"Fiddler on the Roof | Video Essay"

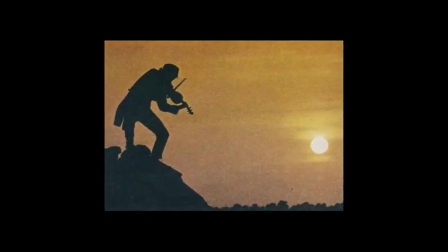The 1971 film Fiddler on the Roof was nominated for 13 awards and won nine in various categories.
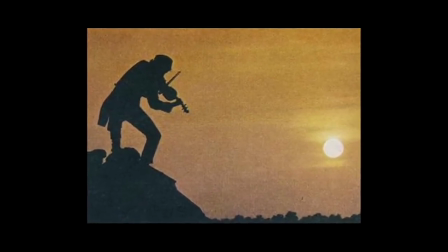However, in this list, one category stands out the most. For the film, Oswald Morris won three awards for Best Cinematography.
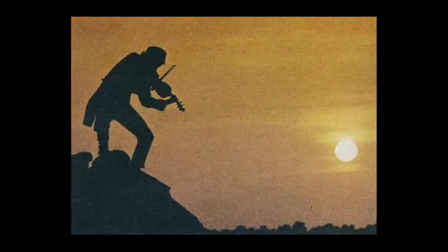One cannot help but appreciate the style and texture of cinematography in the film and Morris' masterful use of camera techniques.
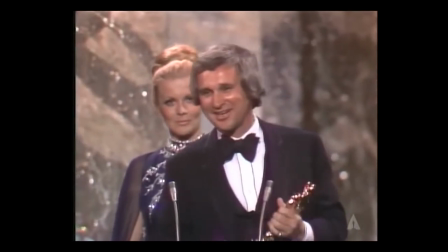Directed Norman Jewison wanted the film to have a more earthy and realistic feel that would capture the time and setting of the story.
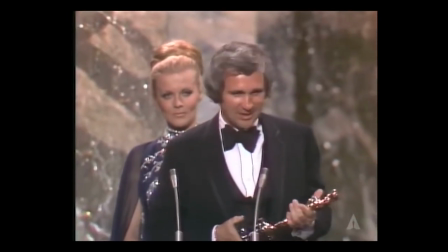To achieve this texture, Oswald Morris shot the entire film through a pair of women's silk stockings.
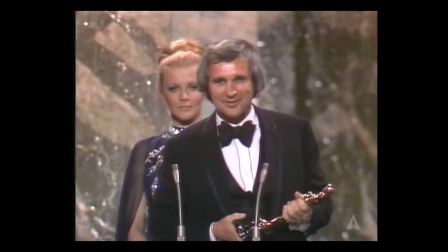Jewison himself confirmed this fact when he accepted the 1972 Oscar Award for cinematography on Morris' behalf.
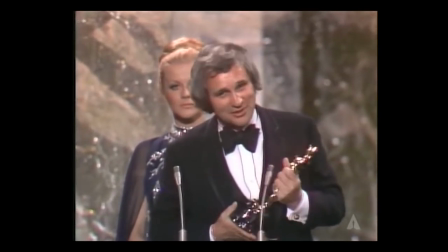It is true, he shot the whole picture through a lady's silk stocking.
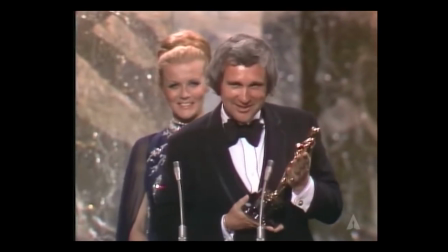This brilliant use of innovation gave the film a gritty yet warm appearance, which I believe is fitting for the story.
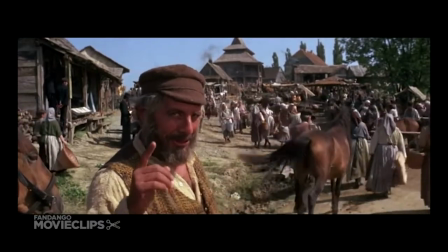Tevye, a Jewish father of five girls, lives a poor and simple life in an impoverished village.
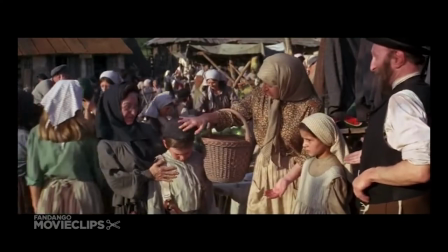The film begins with a musical explanation of life in a village that is endured by keeping of their traditions.
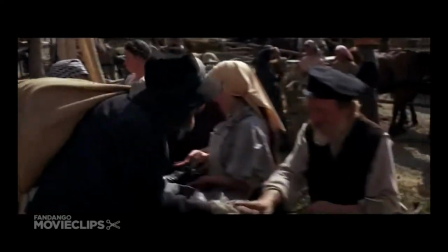Yet throughout the film, the audience sees these very traditions lose their appeal with the younger generation. This is especially true in the area of marriage.
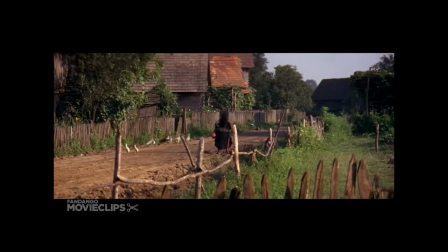Early in the film, the local matchmaker, an elderly woman named Yente, tells Golde, Tevye's wife, that she has found the perfect husband for their oldest daughter.
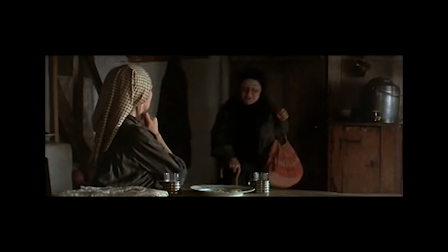Seidel is to wed the local butcher that happens to be the same age as her father. Morris used the frame-within-a-frame technique to direct the audience's eye to the oldest daughter.
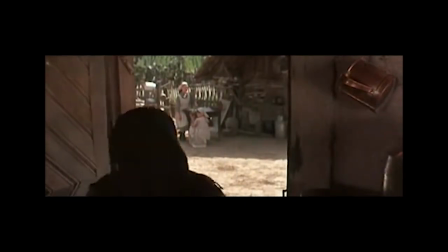When Yente leaves the house, she opens the door to exit. In the background, Seidel can be seen working alongside her sisters.
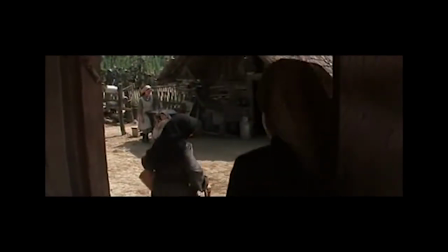The frame of the door outlines Seidel and draws the viewer's eye to the young woman that will be the first to upset the tradition of the village throughout the rest of the film.
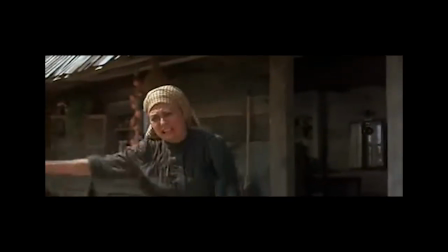This scene is one of the many great examples of visual storytelling that could be seen throughout the film.
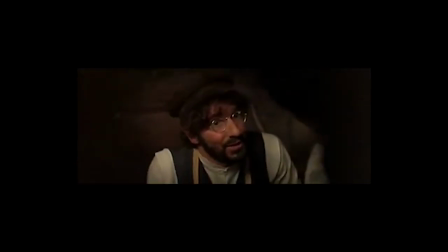Upon hearing this news, Seidel tells her lover, Model, that he must quickly ask for her father's blessing before the engagement is made official.
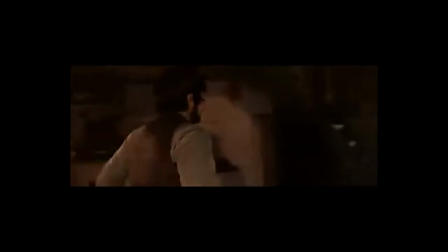Model assures that he will. Morse's use of visual storytelling in this case was beautiful.
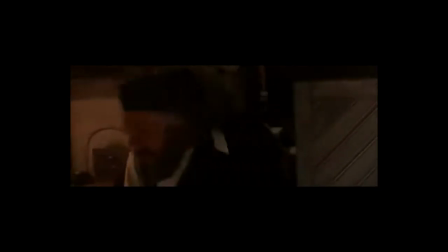Tevye rushes around the house in an attempt to get everything settled before the Sabbath begins, and is a little more than annoyed by Model's insistence on speaking with him.
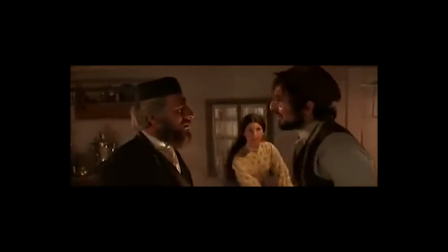Finally, with exasperation, Tevye agrees to hear what Model has to say. The two men stand face to face.
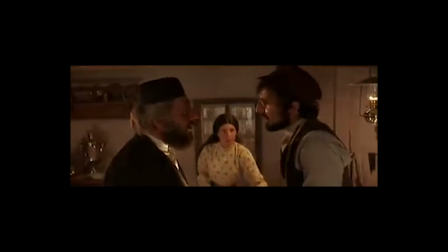Seidel stands in the background, watching with anticipation as her lover tries to summon the courage to ask for his blessing.
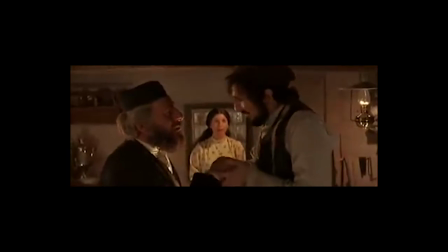She faces the camera while the two men look at each other. The audience sees the profile of the two men, framing Seidel once again.
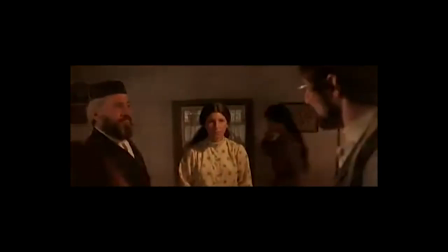After a moment of awkwardness, Model chokes and merely wishes Tevye a good Sabbath. Upon hearing this, the camera zooms, moving past the two men and focusing on Seidel's face. The zoom highlights the disappointment that she feels.
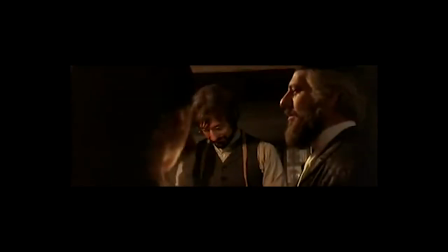There are so many ways this scene could have been composed, but Morris' use of framing Seidel between the two most important men in her life adds a layer of visual storytelling that supports the script wonderfully.
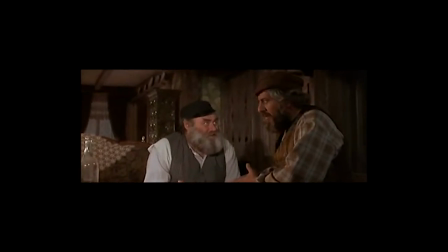Tevye meets the butcher, and it's made known to him that he wants to marry his oldest daughter. Here, Morris introduces a cinematic technique that he revisits several times throughout the film.
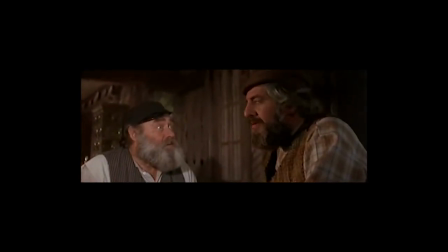The camera closes up on Tevye as he weighs the pros and cons of the marital arrangement. In the background, the butcher's face is frozen in mid-laugh while Tevye considers the possibilities.
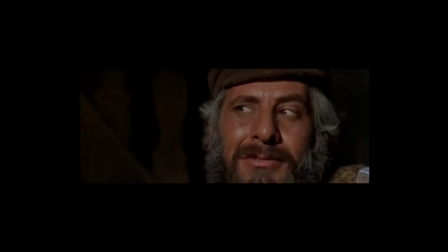He's a good man. He likes her.
This technique is revisited three other times when his daughters come to him with news that they have fallen in love with someone that they wish to marry.
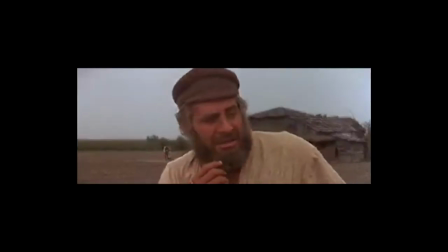Interestingly, in the scenes with his daughter, they are further away in the background than the butcher in the correlating scene.
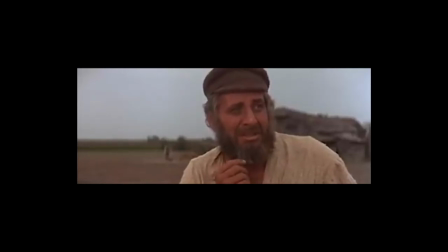I believe this is because the marital proposition presented by the butcher is nearer to Tevye's level of comfort.
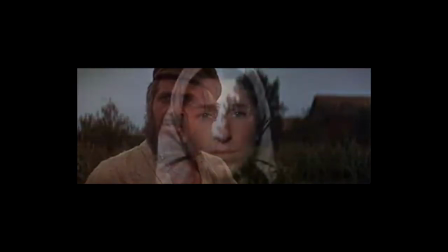The butcher asks in a way that holds to the traditions of the village. When his daughters present their proposals, it goes against the very traditions that are central to their way of life.
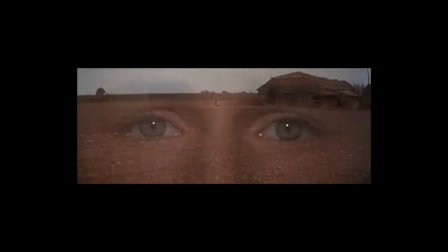Morse's decision to have them further away from Tevye as he considers their proposal highlights this reality.
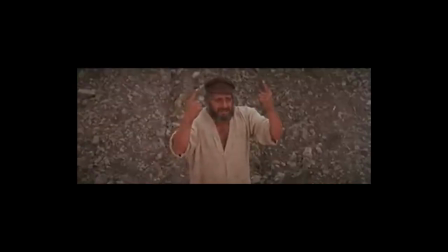As soon as Tevye comes to his conclusion, the daughters and their lovers appear again in the foreground.
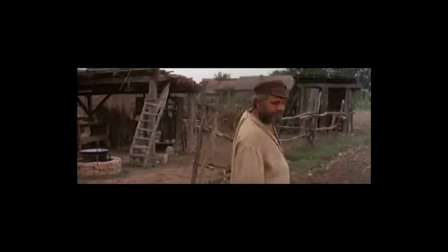This tells the audience that the moment of consideration has passed, and his answer to the young couple is about to be disclosed.
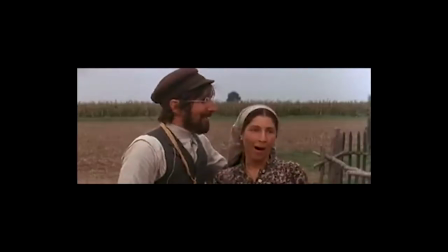Three of Tevye's daughters approach him in this way. Each of them seems to take Tevye further away from the tradition that he holds so dear.
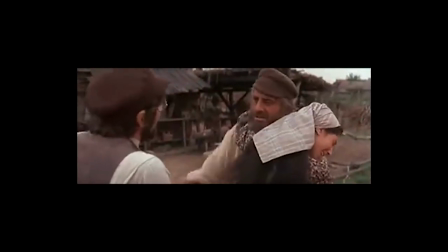The last daughter to approach Tevye with this sort of news is his daughter Havela. The audience immediately recognizes that there's something different about this proposal when Havela does not approach him with her lover by her side.
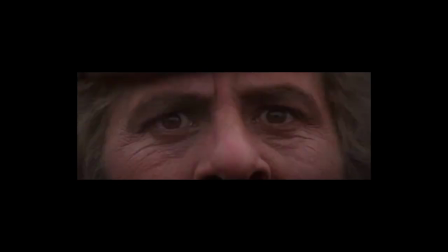In the initial exchange, there is no room for consideration for Tevye. Her lover is not Jewish, and for Tevye, the idea is not even up for discussion.
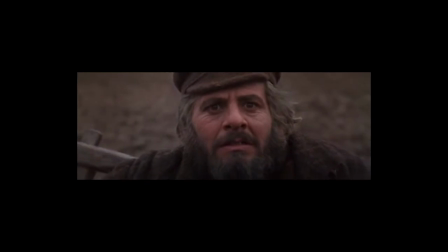However, a few scenes later, we discover that they married in secret. Tevye is pushing his cart when Golde frantically approaches him and gives him the news. He tells her to go home and states that Havela is now as good as dead to them.